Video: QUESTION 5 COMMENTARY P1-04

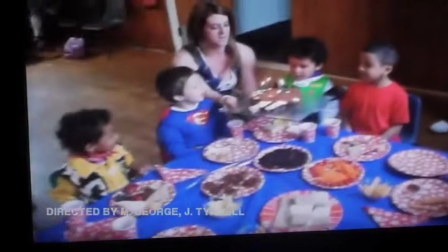(0:07)
In our Thriller opening sequence, the main aspect we focused on was sound.
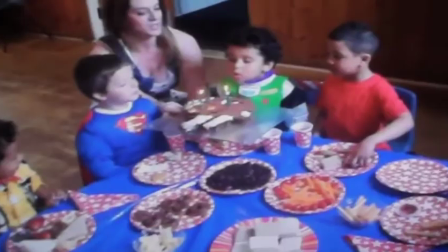(0:12)
This is because it was the most complex aspect, as we gave away the most information to the audience through sound.
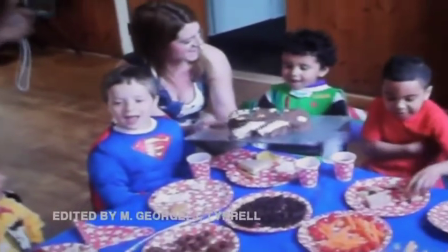(0:18)
It set up enigmas and also partly outlined the storyline. Within the first few seconds, the first sound we were introduced to is the Happy Birthday song played with a children's chime toy.
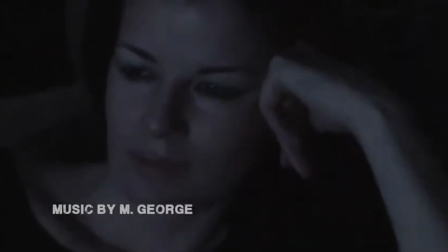(0:27)
So this instantly suggests to the audience that the movie will be about a child giving an enigma, making the audience think that why it is being a child involved in a way.
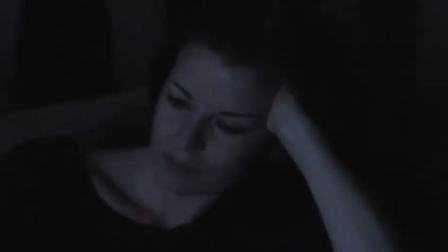(0:38)
Any reports on a child around age 2, unaccompanied, please call me the character as she represents someone who is in a calm state of mind.
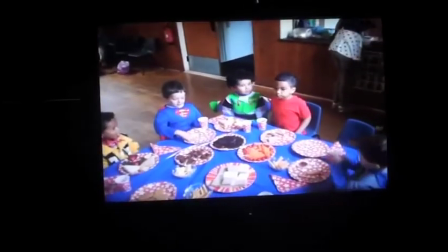(0:47)
The fact the music is light-hearted, it helps blend in with the whole thriller opening, helping give that soothing,
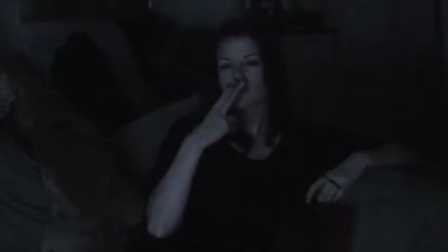(0:54)
slightly hypnotising feel, because towards the end of the film opening, the audience barely even notices the audio.
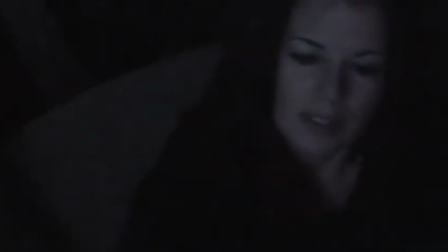(1:01)
After the opening sound, some audio that you would expect to be diegetic, such as the train, signs the news reporter,
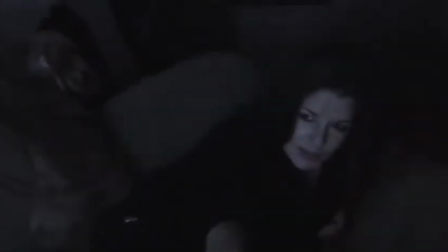(1:08)
we have managed to morph that into a non-dryogetic sound as it is shown to be part of her subconscious,
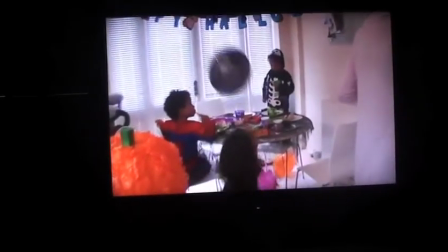(1:15)
her thoughts. This instantly gives the audience an enigma which is what has happened, why is she reliving these thoughts.
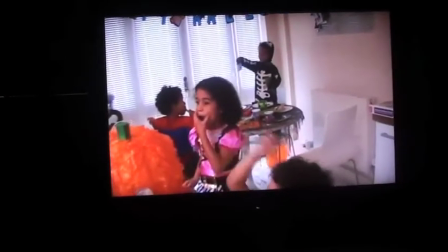(1:22)
The non-dryogetic sounds that we just spoke about are repeated which gives the
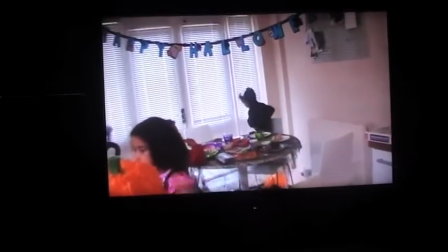(1:27)
audience an insight of what the character is thinking and the confusion that is going on in our head.
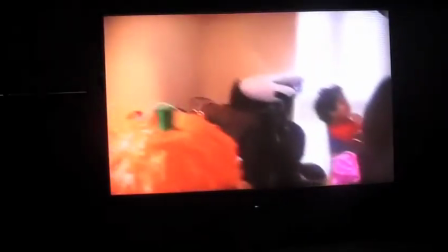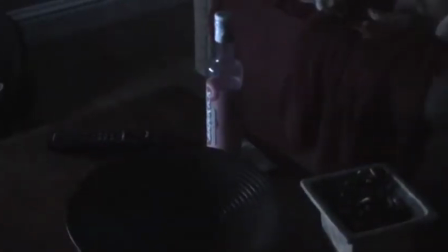(1:38)
With the editing technique we wanted to use help emphasise the confusion of the character.
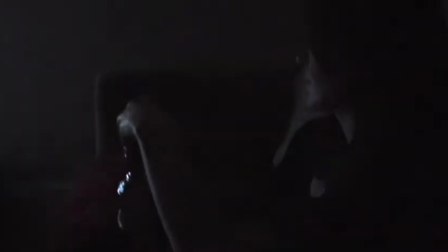(1:44)
For example, in this part we are using a crossfade
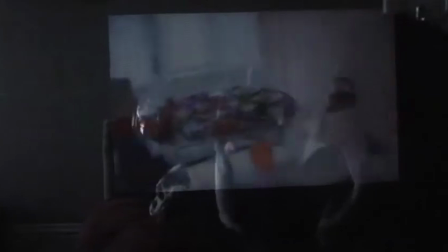(1:48)
that shows that the child in the film is an ongoing thought in the character's head but also it links in with a feeling of confusion.
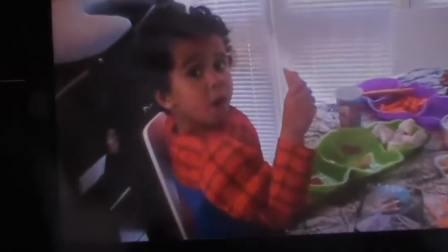(1:59)
At the end of the film it shows another crossfade of the child and a snapshot of a female character.
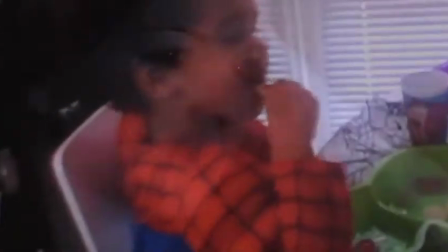(2:05)
We wanted these two images to play over each other because a snapshot of the woman tells the audience that her thoughts are fixated on the child.
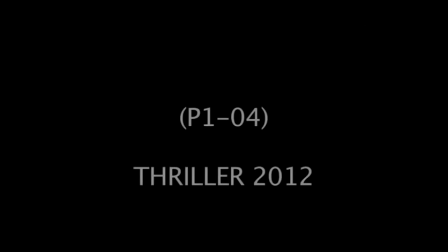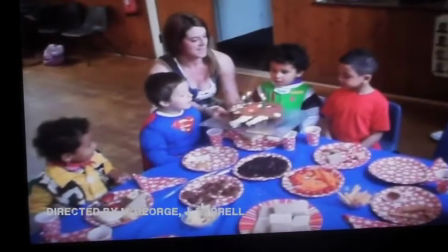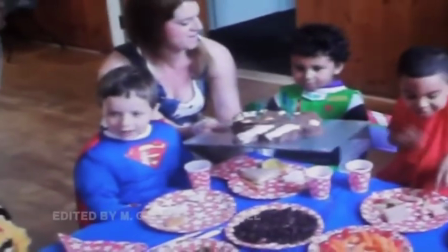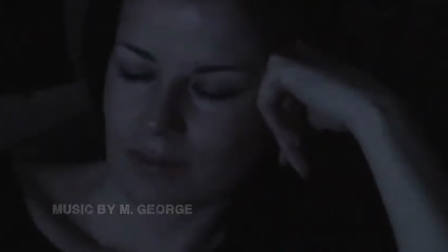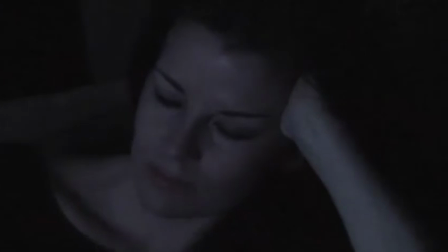(2:57) Any reports on a child around age 2, unaccompanied, please call the local authorities.
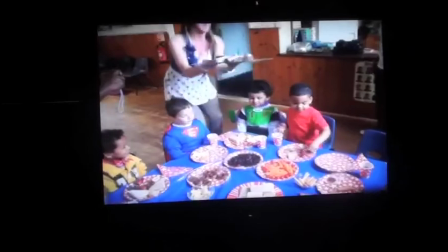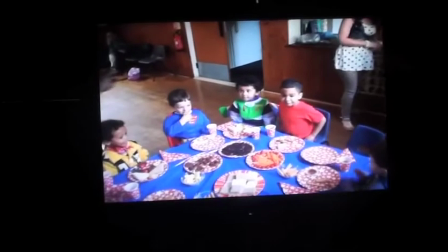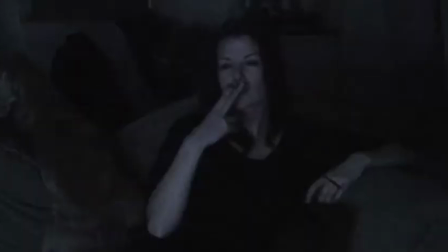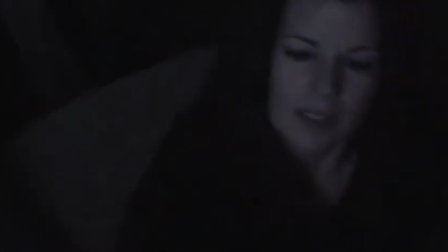(3:19)
Another editing technique my group decided to do throughout our film opening was that we would slow some of the shots down, for example here, flicking the cigarette.
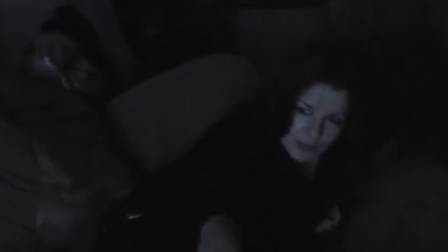(3:27)
We decided to slow the shot down because we wanted it to tell the audience that it is an ongoing addiction.
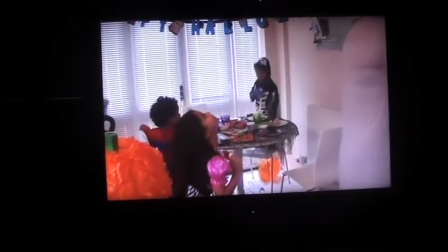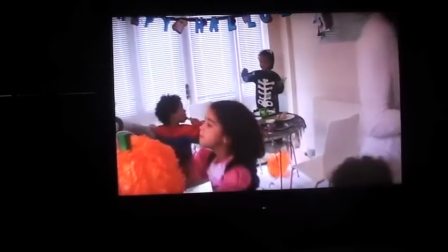(3:38)
The most significant part of the camera work used within our thriller opening was the use of close-ups and zooming in. Close-ups on the face of the character, the TV screen,
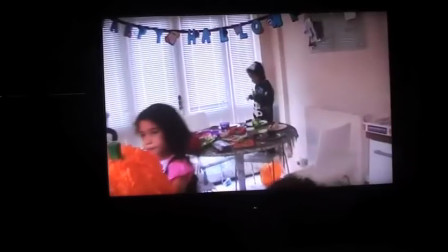(3:49)
the vodka bottle and the cigarette all make it stand out more as it is filling the whole shot.
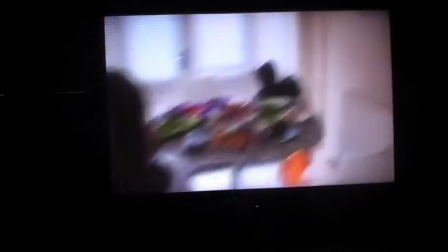(3:55)
The close-ups on the face emphasise her emotions through her facial
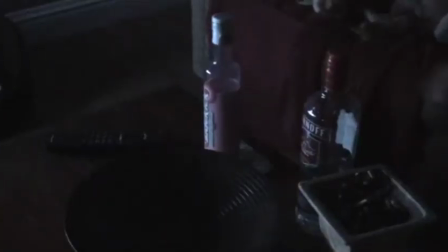(4:00)
expressions so that it helps in the same way that all black outfit does.
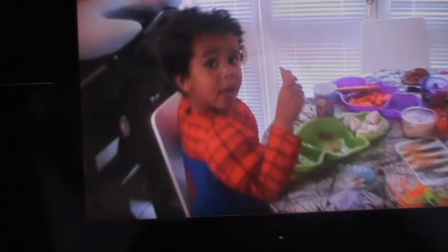(4:05)
The close-ups of the TV boy on the TV emphasises the importance of the boy in the film.